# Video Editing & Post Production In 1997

Over the next few weeks, the store at the end of the world is going out and about to bring you the big gadgets, so big and fat we couldn't even squeeze them into the expansive confines of our top secret basement location. So for that extra glimpse of the future, you're certainly tuned to the right show. First up, a machine that makes this and this look pathetic.
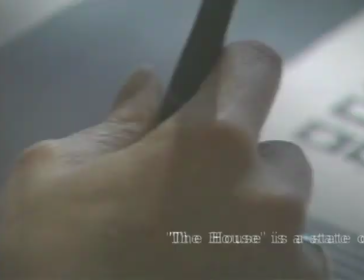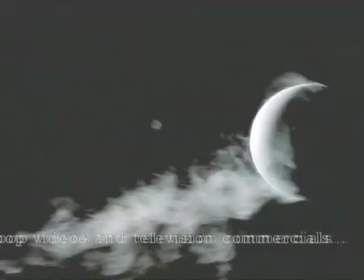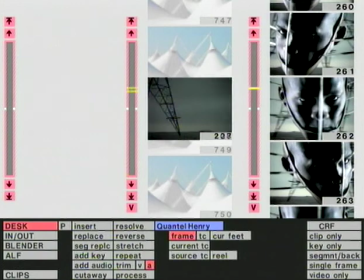37s
I'm a sort of combination of an editor and what's called a digital compositor, which is somebody who puts a variety of things into a shot that probably weren't there in the first place.
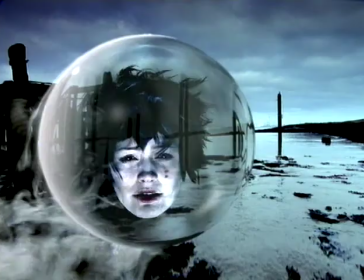49s
I have a dual role, my title is creative director, I'm also a flame operator. The Henry Desk works very similarly to an old film editing system and it's designed to be a real user friendly interface,
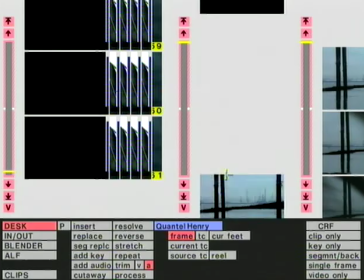63s
hence these little film reels and film bars, you can scroll up and down your pictures like this.
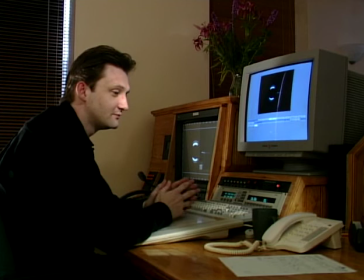68s
In terms of television post-production, or you know, when you're talking about film, anything's possible.
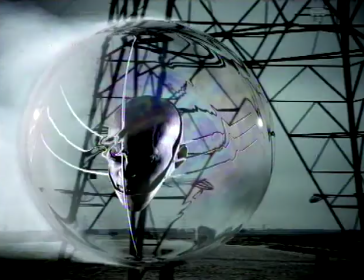76s
Well, it's one of the things that Flame can do that Henry cannot do, which is to make reflections in things and treat them as if they're a 3D object, which I'm quite jealous about actually.
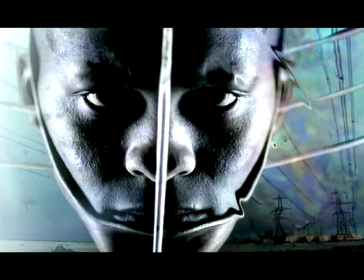84s
The concept of this job is that it's in two sections. It's a negative section, a positive section.
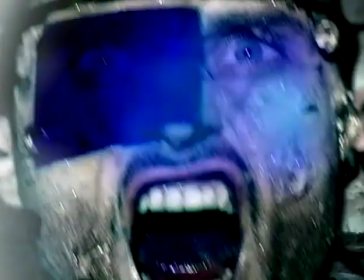91s
The negative section is all technology, quite apocalyptic visions of a future.
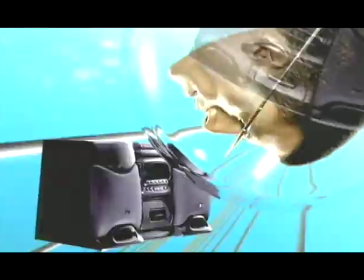97s
And then we move into the positive section, where everybody's happy, floating around in bubbles.
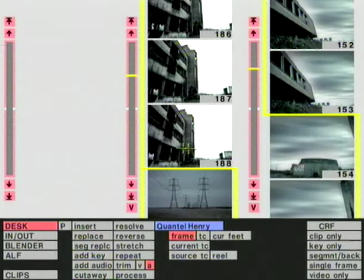102s
In this central reel here, I have shots in their original form.
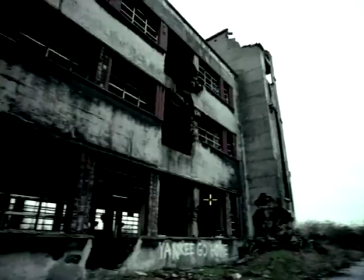107s
So you can see that this is a shot with a white background, there's not a great deal happening in it.
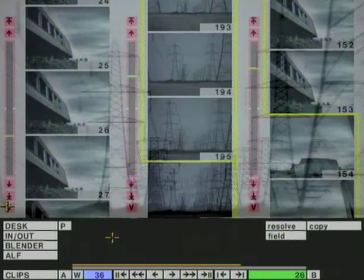113s
When we get into the shot that's been composited, it's quite moody, it's stormy. there's a sky in the background and it feels much more like it's real as if something is there.
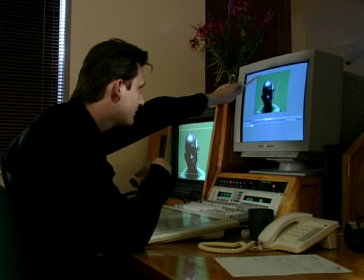124s
We painted his neck green that means we can get rid of all this green,
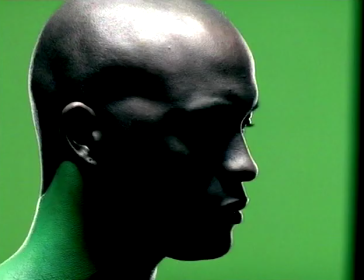128s
cut around the neck and leave the head only which is the area that we want to keep. The director has gone out and shot a whole lot of sky, a very nice sky it is too, but this sky is quite nice like this. The original sky actually looked more like that and it's not really in keeping with the way we want the shot to look.
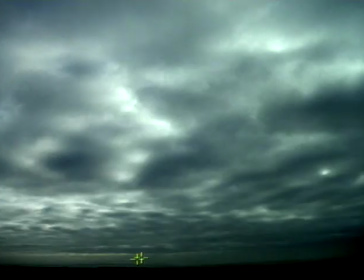147s
So we've introduced an element of texture and colour into it. If I flick between the two here you can see how the horizon has softened, how the clouds look more convincing.
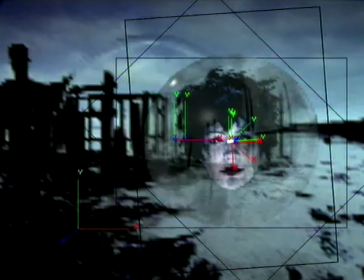156s
Once you've set up all your levels you can actually scroll through and work out is it doing the right thing,
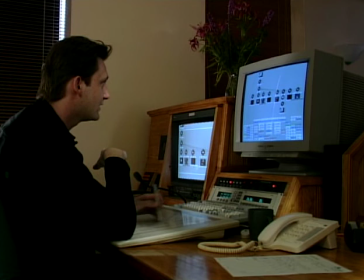162s
is it going to the right spot, is it travelling fast enough based on what the animation is doing.
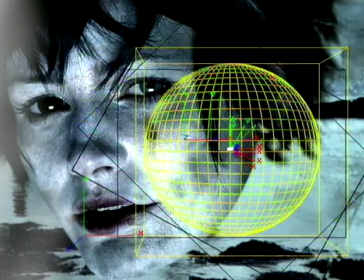168s
You can have a look at that as a wireframe animation just to illustrate the technology going in in terms of layers
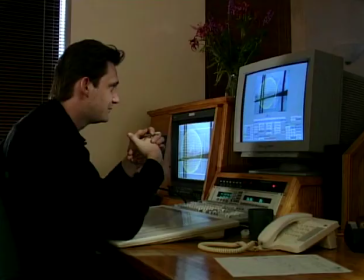176s
There's all of these black lines here to denote a separate layer for whatever these ones are probably the back dirt. The technology that's available now compared to what was available just three or four years ago has made the creative process an awful lot easier than it used to be.
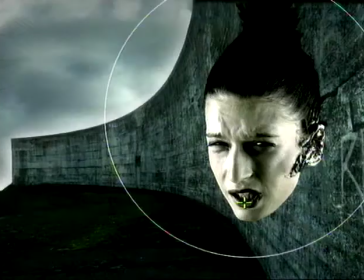192s
It frees your mind up to concentrate on the way that your shot looks. It's a lot more exciting. It's a lot more scary because you have to work a lot faster. You used to be able to kind of lie back a bit and think oh that's going to process, I guess I'll go off for two hours and go to lunch.
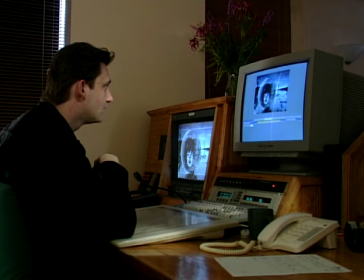207s
So what we've got going on in this sequence is we start off with a girl.
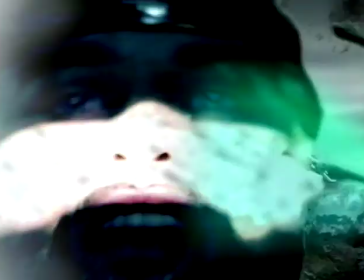211s
The bubble starts to spin quite wildly. We go through into a television interference like Morph.
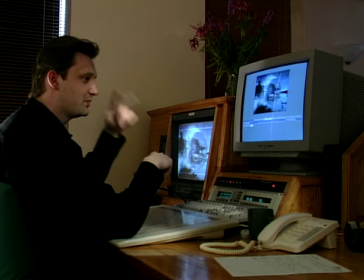219s
We've added an awful lot of motion blur to try and give this Morph a dimension.
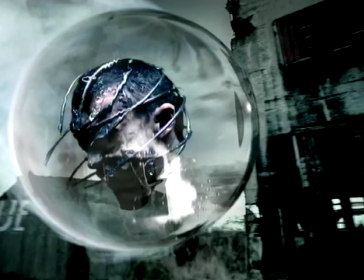224s
So it looks like it's spinning in 3D, not just a 2D manipulation, which is effectively what it is.
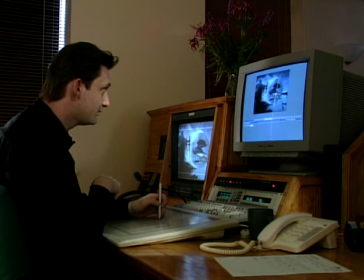230s
One of the things yet to go on this section is on this key transition sequence where you've got the liquid nitrogen, it's also going to fire.
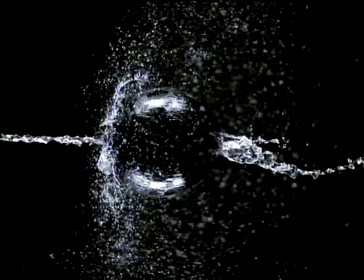239s
They shot a lot of material of this black ball and they dropped four gallons of water on it and shot it at high speed, so it's very slow,
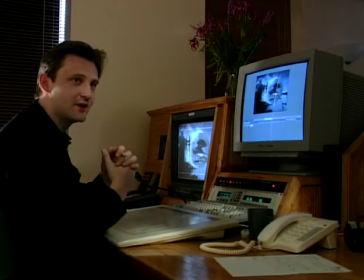247s
which we're going to key into that to again help the transition.